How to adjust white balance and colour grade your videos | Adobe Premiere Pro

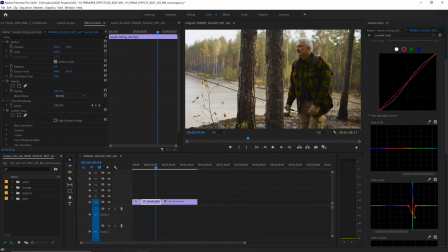[4:06]
And let's change that flannel to a nice green so he's a bit more camouflaged. This is perfect if you want to change the color of a piece of clothing really quickly.
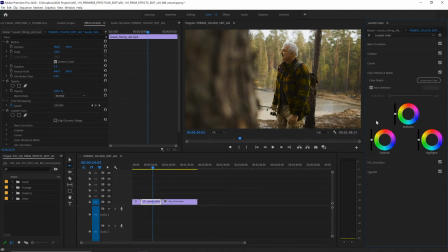[4:14]
In color wheels and match, we can make color adjustments to the shadows, the mids, and the highlights. This is very easy to make the shadows just a bit cooler and maybe make the highlights a bit warmer. And of course, you can toggle these effects on and off with these arrows here, so you can compare the before and after.
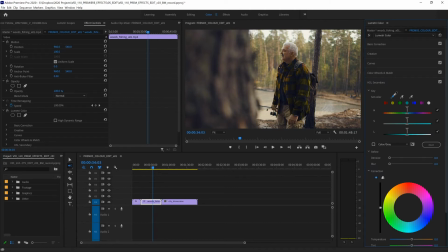[4:29]
In HSL secondary, we can make even more refined adjustments by selecting a range of colors and make nuanced adjustments to them with color correction, denoise, blur, and sharpen sliders. And in the last menu vignette, we can add a faded darker or lighter border to our footage.
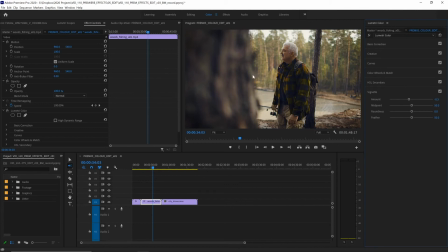[4:45]
Typically it's darker, and that will draw our eye more towards the center of the frame. With our feathering, we can adjust how gradual that vignette is. I definitely might prefer to have more feathering, so our vignette becomes a lot more subtle and we can't see where the edge is. if you want to save your adjustments as a preset to use in other clips or other projects,
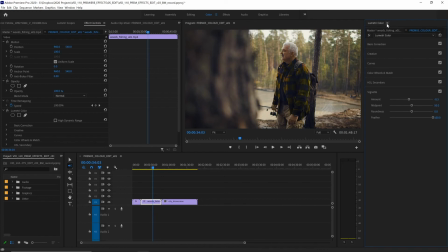[5:04]
we can simply click on this hamburger menu next to Lumetri Color up here and choose Save Preset.
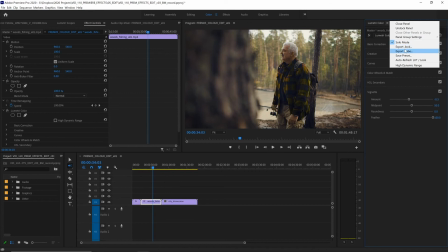[5:10]
We can also export this as a .look or .cube file for use in other color grading applications.
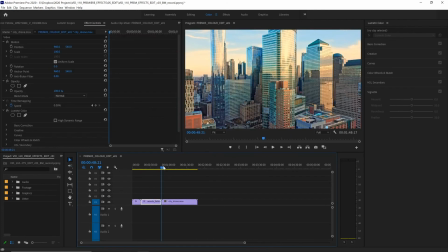[5:16]
Now there are many color effects in Premiere Pro. I'm going to show you two useful ones on another piece of footage.
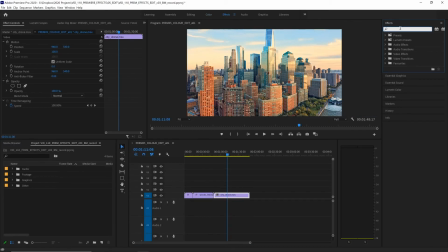[5:23]
Let's go to our effects workspace and let's add the effect Invert and apply that to this effect.
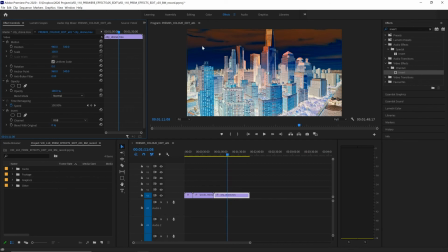[5:29]
Now this inverts all the colors of your footage. What's light will become dark and what's blue becomes this orange color that is at the opposite end of the color wheel. We can also choose to invert specific color channels over here in our effects panel.
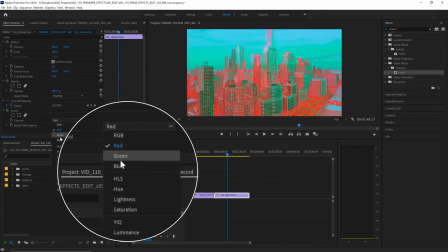[5:41]
So we can invert just the red, just the green, or just the blue.
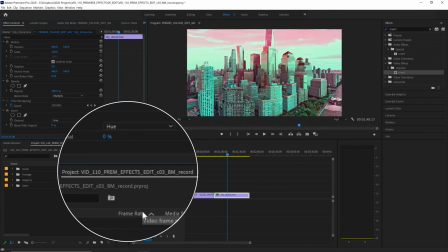[5:46]
We can also invert just the lightness or just the hue to quickly get really striking and otherworldly effects onto our footage. Let's hide that for now and add the second effect, tint. Now the tint effect lets you map the black and white values of your footage to two other colors.
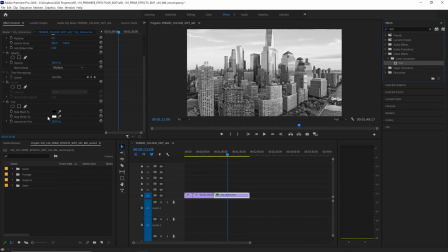[6:02]
The default is black and white, so it becomes grayscale, but we can alter these by clicking inside these boxes and choosing some alternate colors. So let's make our blacks a dark blue and our whites maybe a purple color.
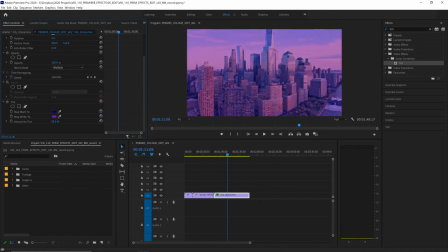[6:15]
You can also turn down the amount to tint as well if we don't want it to fully go all of those colors.
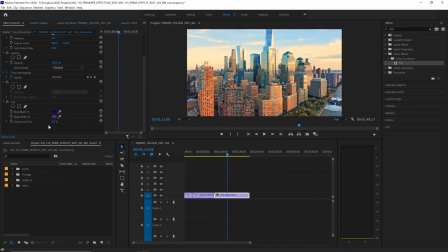[6:20]
And at 0%, we see the original colors of our footage.
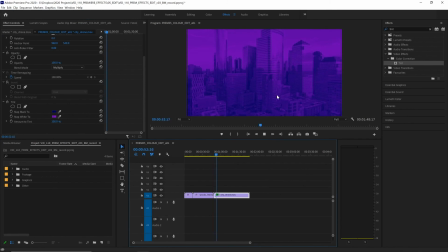[6:23]
This is a really useful effect for creating engaging backgrounds that we could maybe place text or graphics on top of and still have them legible. These effects, along with Lumetri Color, give you powerful ways to adjust the colors and tones of your footage using Premiere Pro.
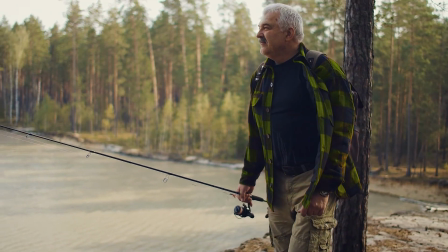I hope you've enjoyed this video. We've learned how to quickly and easily change the white balance of your footage, how to use Lumetri Color to add a color grade, and also how to use the effects Tint and Invert to create some more wilder color changes. Please check out the rest of the videos in this series, all about adding effects inside Premiere Pro.